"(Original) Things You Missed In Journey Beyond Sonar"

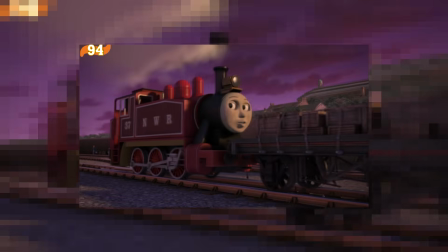This was kind of an era where they started to remove makeup from the characters, and I'm not saying every new female character needed makeup or anything,
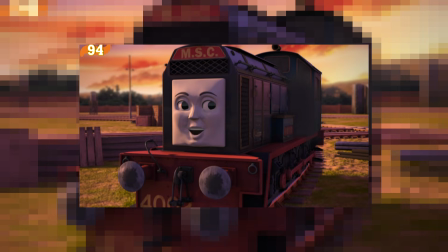but I think for what Frankie represents, I think some over-the-top bombastic makeup would have worked really well.
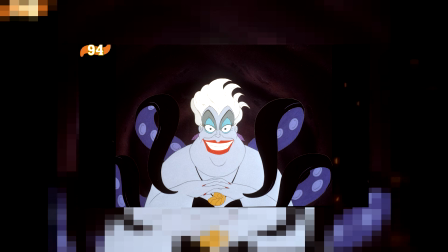Similar to other popular female villains like Cruella de Vil or Ursula, I think having very bombastic makeup like them, I think would have been a very cool design for her.
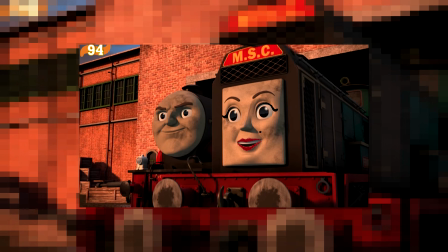I think it would have sold her a lot more as a female villain and made her design pop a lot more.
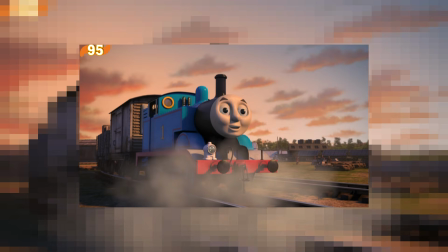Frankie never actually refers to Thomas by his name in the movie, only ever calling him Little Tank Engine.
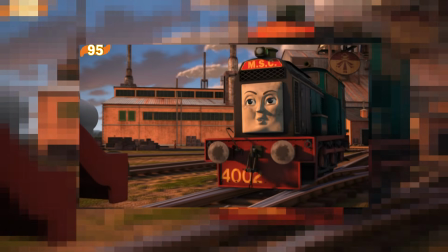What's your name, Little Tank Engine?
At first, it seems innocent, but Frankie later uses it as a form of abuse towards Thomas. Quiet now, Little Tank
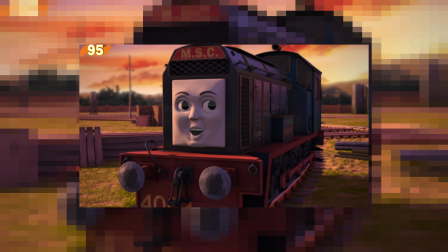Engine. Time to start working! little tank engine!
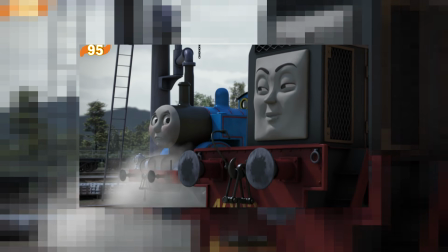Make sure you empty all the slag onto the slag heap, little tank engine.
Often abusers will use pet names as a way of reinforcing their dominance.
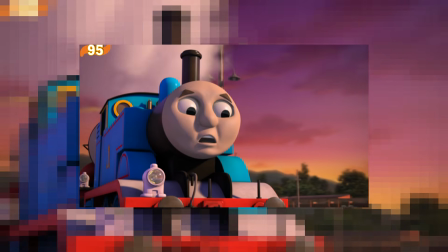In this case, Frankie always refers to Thomas as Little Tank Engine as a way of dehumanizing him and reinforcing the idea that he's little,
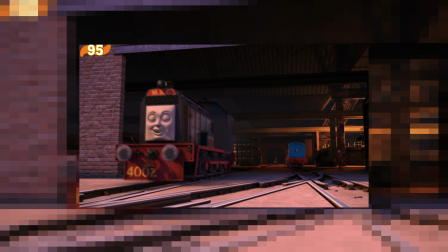similar to how real abusers can use pet names against you. There are a lot of red flags like this.
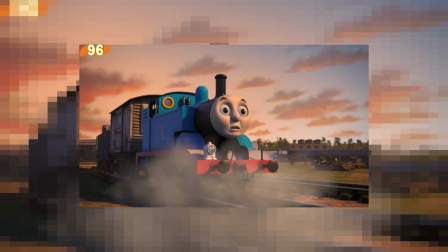The way Frankie describes Thomas as very important is exactly how groomers work.
But you look like you must be a very important little engine.
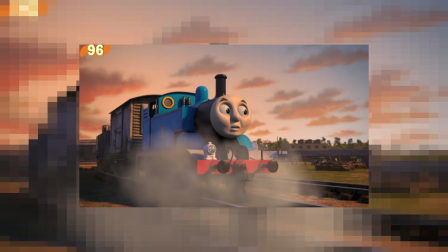It's a very serious and real thing that can happen to children,
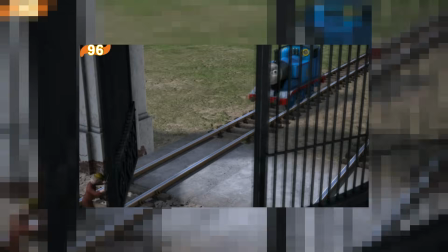and one of the messages that I really like about Journey Beyond Sodor is that it shows children what can happen to you if you're not careful.
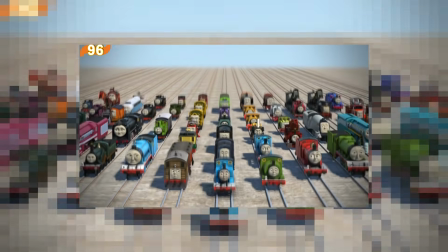It's a very sad but real message that every child should learn, and I have major respect for the crew that they dare to tell such a dark story like this.
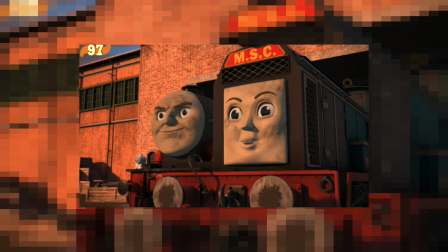This line about Hurricane taking trains to Bridlington,
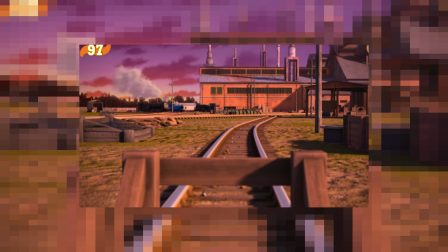I deliver goods there all the time. not only sets up that he's taking Thomas's train later in the story, Oh, I took care of them.
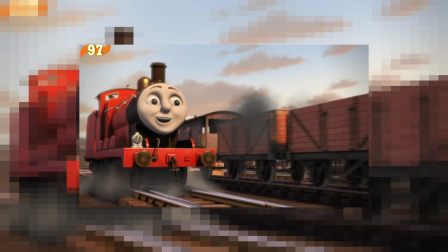I took them to Bridlington in the night. but it also explains how he'll later meet James in the story.
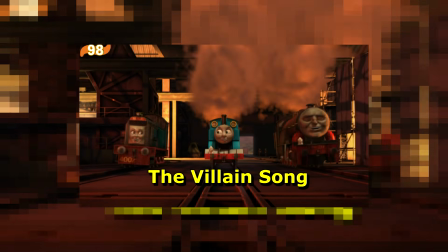And now we get to the hottest place in town, which is the villain song of the musical. This is them basically pitching the idea to Thomas to work here through song.
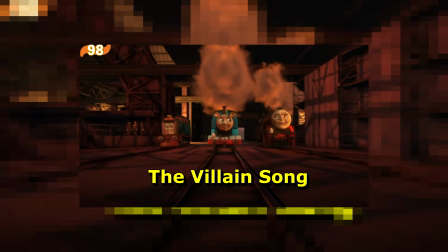I love how it feels like a 1960s pop song, and I really think it fits the time period of the TV series.
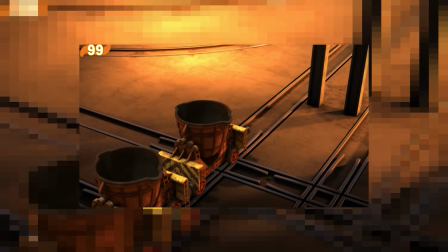These ladle trucks seen throughout the movie are actually made by Nitrogen Studios.
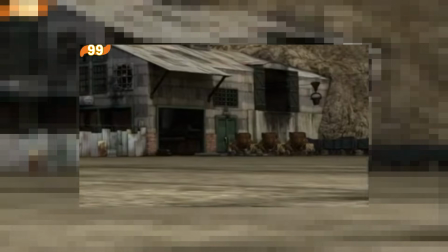They were first seen in Day of the Diesels and were used in the smelting shed at the Diesel Works, but were later repurposed for this movie.
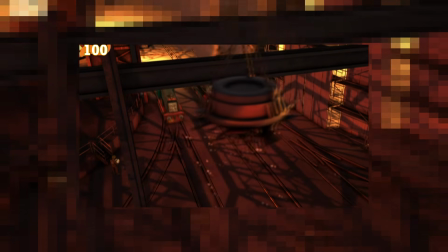This magnet is repurposed from Butch's magnet. You could also argue it's foreshadowing for when Thomas gets picked up by it later in the third act.
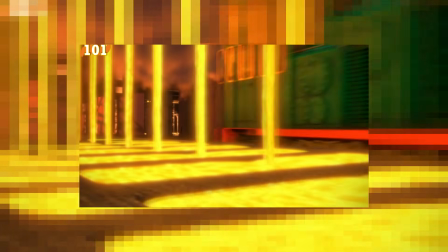The way the molten steel pours over the screen here is foreshadowing for how the steelworks will become a prison for Thomas later in the story.
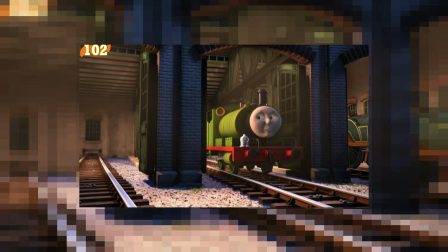This line that James says here, Or fell down a mine,
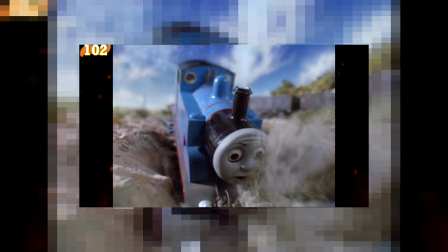or crashed into a station master's house. is a reference to the episode Down the Mine and the episode Thomas Comes to Breakfast.
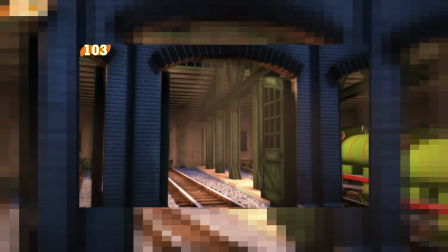I love this shot here where it zooms in on Thomas's empty berth, only for him to be revealed in his new shed.
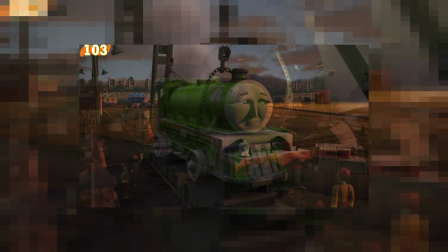Like I said before, I really like a lot of the transitions in this movie. They are very cleverly constructed.
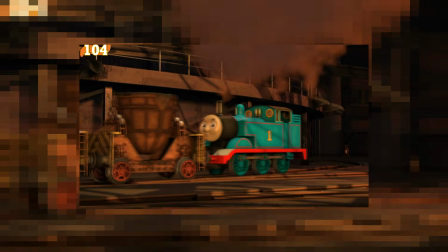Now would be a good time to go over how the blast furnace works.
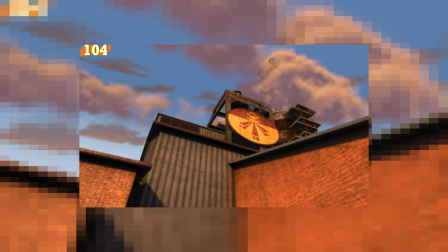So this huge tower here is known as the blast furnace, and it's charged by coke, iron ore and limestone.
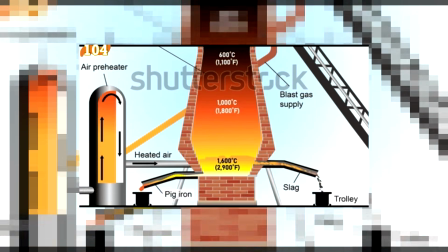The molten steel and the waste product, aka the slag, come out from the bottom.
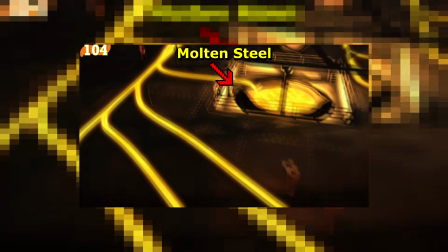The molten steel can be seen here going over to this ladle pot, where it is then carried over to the tundish for it to be molded.
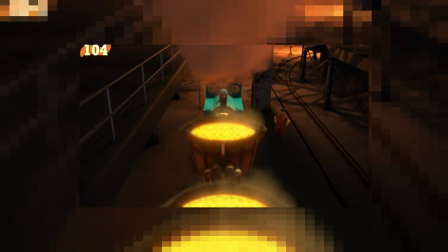The slag, meanwhile, is poured into ladle trucks to be dumped outside on the slag heaps, as it is the waste product from the blast furnace.
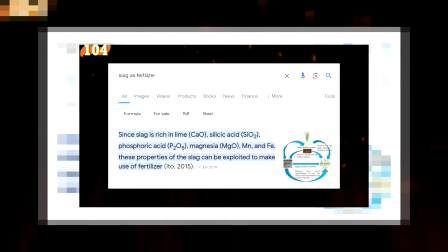Although, if I remember correctly, slag has been known to be repurposed for fertilizer for crops, which might also explain why there are fields of crops around the steelworks.
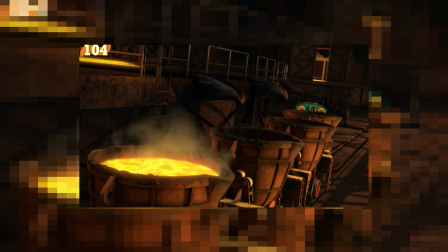Again, Journey Beyond Sodor does not get enough credit for how accurately it portrays the steel industry.
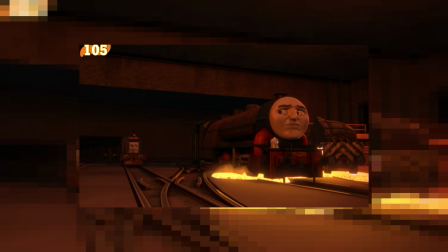This scene is foreshadowing the end of the movie, where Hurricane's wheels melt into the ground.
It can melt your wheels right into the ground.
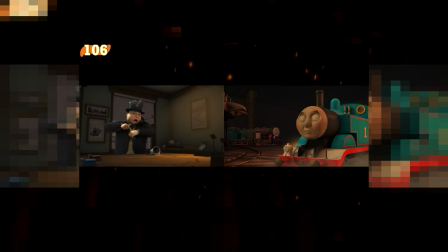Once again, I absolutely love these transitions, with Thomas's accident being paralleled with Topham's accident.
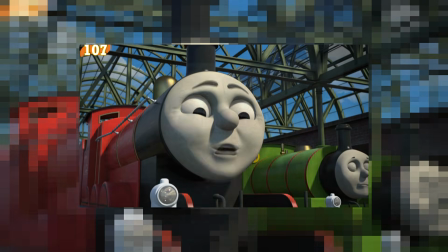And Edward is collecting the band.
Edward collecting the band, I think, is a reference to Series 7.
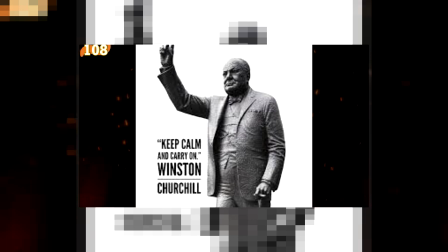This line by Topham is a quote from Winston Churchill.
Just keep calm and carry on.
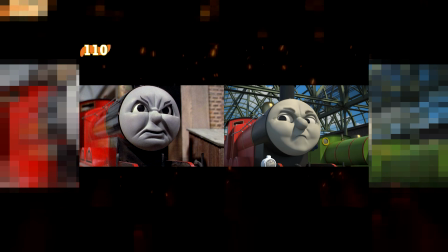And the face that James pulls here is a reference to his model series face. The steel rails seen here are the same rails used to construct the Hawick branch line.
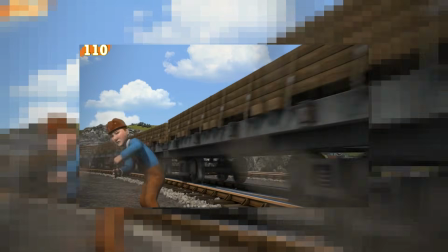I imagine the steelworks would have had to have made a lot of steel rails for that branch line, and considering that Thomas lost some of them, I'm guessing those steel rails would have had to have been replaced.
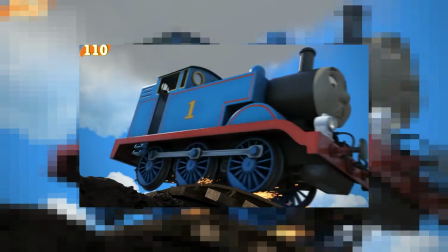I wonder, did Thomas unintentionally cause the steelworks to fall behind on their work?
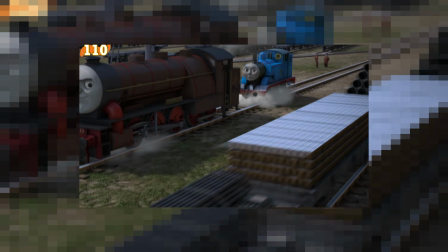It's the same steel rails after all.